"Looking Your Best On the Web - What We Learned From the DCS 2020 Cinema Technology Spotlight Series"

And the idea is you put one on each side of your computer, bring it up to the balance that you like, and you're ready to go. Also from a company called Lytra, they have a bunch of different small LED lights.
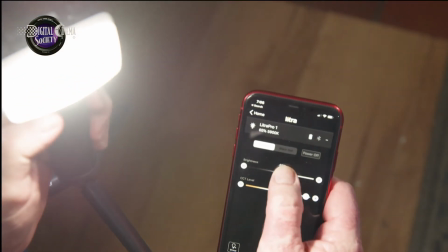(8:59)
This guy's called the Lytra Pro. You can adjust the intensity, you can do color, all from the iPhone app.
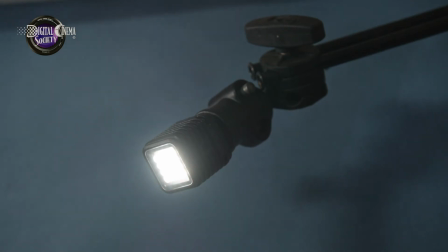(9:08)
This little guy's called the Torch. You can run all day off of an internal battery, and it's completely weather resistant. In fact, submersible down to 60 feet. This model is called the Lytra Studio.
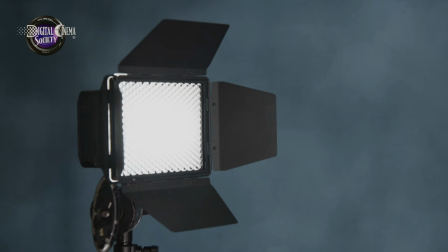(9:19)
It has barn doors and egg crate and lots of other accessories.
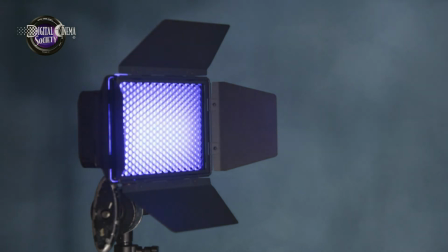(9:24)
It's RGB WWW, so it does a lot of different color, and you can do effects. It's a good thing that wasn't in my rearview mirror. This way I can do wireless 3-point lighting while sitting in front of the camera, all controlled by my iPhone.
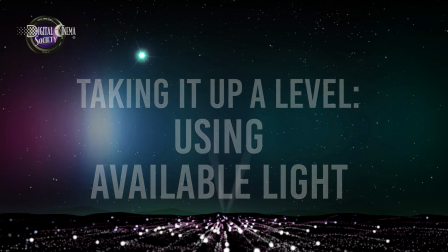(9:45)
If you don't happen to have such products available, just try to make sure you're adequately and evenly front lit, and not positioned against a brighter background.
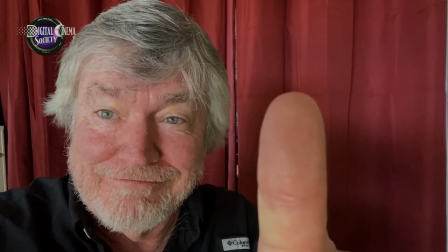(9:53)
For example, if you're using daylight coming in from a window, then facing the window rather than having it as the background. Speaking of backgrounds, a relatively simple plain one usually works best. Just make sure it's not too much brighter or darker than your face. I've seen a lot of people set up very high contrast shots, which might look good as a still image, but as soon as they move the auto iris, common in most web cameras, goes nuts, and you get a lot of unwanted exposure fluttering. I would say that you also want to avoid anything distracting in the background. Interviews in front of the bookshelf have become sort of a cliché, and you don't want viewers checking out your reading list instead of listening to what you're saying. It's also a good idea to have a little depth behind you if you can. So don't be right up against a wall if you can help it.
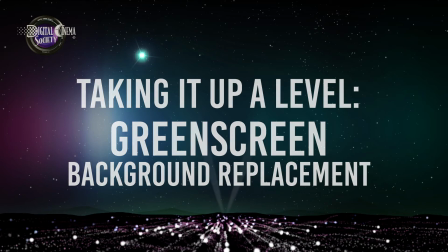(10:38)
If you want to use green screen, try to do it right, with an evenly lit blue or green screen.
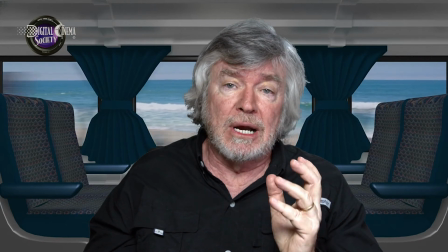(10:43)
But beware, you're going to have to come up with a background plate that has the proper perspective, and it's just another step in the post-production process. Now, Zoom has the ability to replace the background without any green screen, but if there's any kind of movement, it tends to break up.
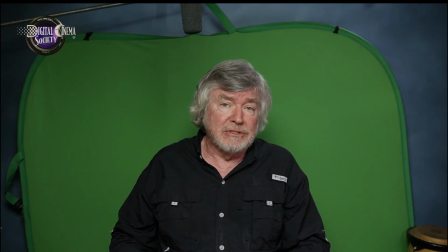(10:58)
And if it's not done right, it can look really cheesy, so my advice is just to keep it simple. For your camera angle, both web camera and secondary recording device, try to keep these at or above your eye level.
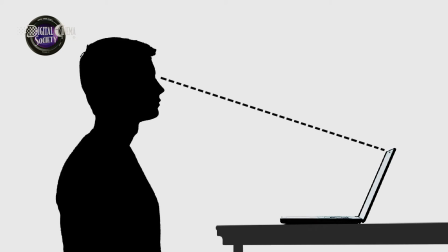(11:15)
It's common to see people looking down at their laptops on the desk. Nobody looks their best from a low angle. If you don't have an Apple box, you might try putting a couple books underneath the laptop. If you're double recording, as we have suggested, then try to get the cameras as close to each other as possible. And when you're addressing the audience, look into the better quality camera. That's the recording you'll want to try to use.
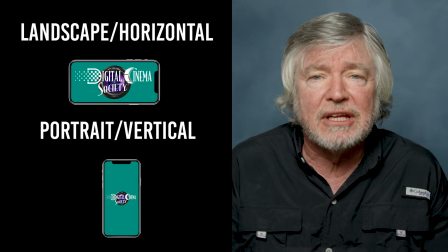(11:42)
For framing, I always suggest landscape or horizontal view rather than vertical.
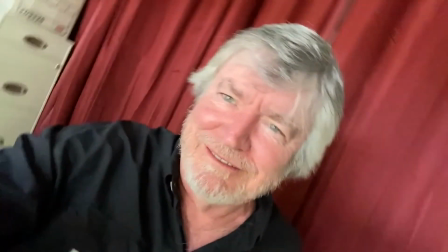(11:46)
Most people are still viewing content horizontally, and if you throw a vertical image in there, it gets majorly cropped or wastes a lot of the viewer's screen with black. If you're shooting at a high enough resolution and frame a little looser, then in case you have a problem and need to make a cut, you can digitally zoom in and avoid a jump cut. Generally, however, a chest shot usually works best.
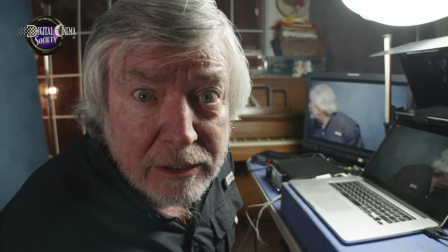(12:07)
And if you want tighter, be careful not to get too close to a wide-angle lens, unless you're looking for comical distortion. For sound, first try to find a quiet time and place for your recording. Silence your phone and keep any extraneous sound to a minimum. As with web cameras, the built-in microphones on the computer and laptops are not the highest quality or in the best place to record your sound. If you have access to a separate microphone, try to get it as close to your mouth as you can. Lavaliers are handy, but unless you have one designed to go into a computer with a USB connector, you'll need some sort of digital adapter. The good news is that they're not too costly.